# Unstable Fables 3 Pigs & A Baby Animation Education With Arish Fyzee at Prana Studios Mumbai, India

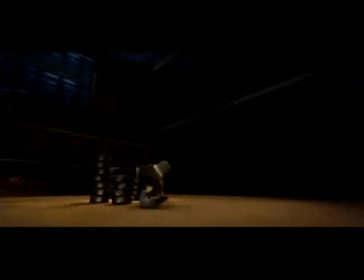The song and dance sequence in the Three Pigs was a lot of fun for the animators
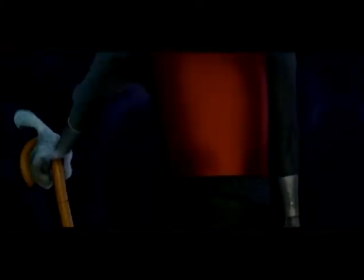because they could actually try out a lot of different things that wouldn't be the norm.
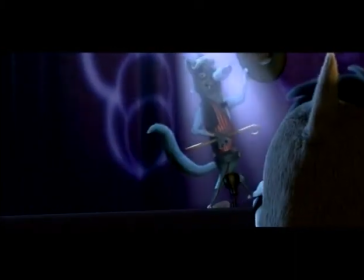Nah, a wolf? The heck you say? Him? A wolf? There ain't no way.
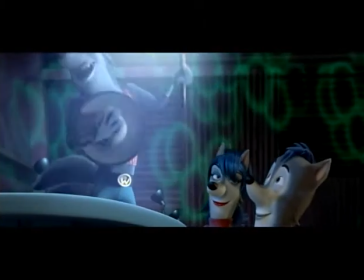Oh, wolf, wolf, wolf, yeah. You ain't no wolf.
The animators also did a great job with this because they were allowed to really stretch their abilities,
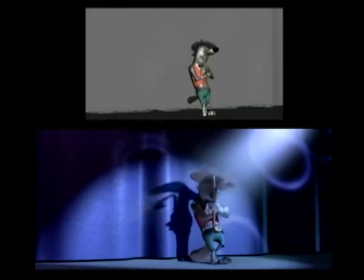stretch the key poses a lot, get a lot of exaggeration in terms of how the wolves danced,
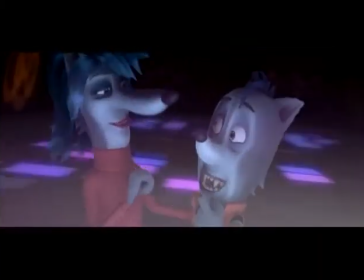how they actually broadened their expressions. Some of the big smiles, facial expressions are very, very extreme over here. So there was a lot of possibility in terms of performance and acting that was possible within this sequence.
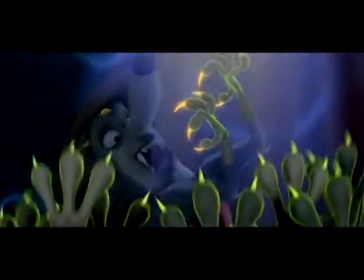Because if you want to be a wolf, you better have claws.
The other things that we could exaggerate was getting more saturated colors in the lighting
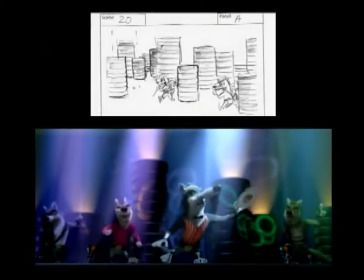that reflect the moods of the various wolves.
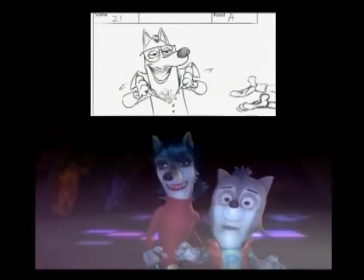There was also the possibility of adding a lot of atmosphere into the scene.
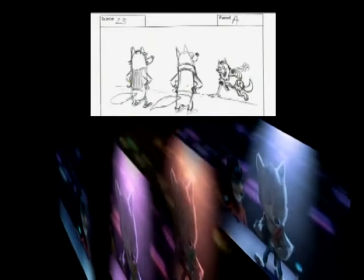That again is done with a number of layers that are put in during the color process. So you get a sort of a sense of theatricality to the whole scene.
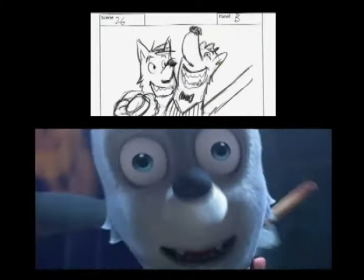Sometimes I have to.
You would build that in tempo with the music through the sequence so that at the end it actually is quite big and broad and quite grand.
It's top
secret. Yep. Obviously, I hope a lot of fun.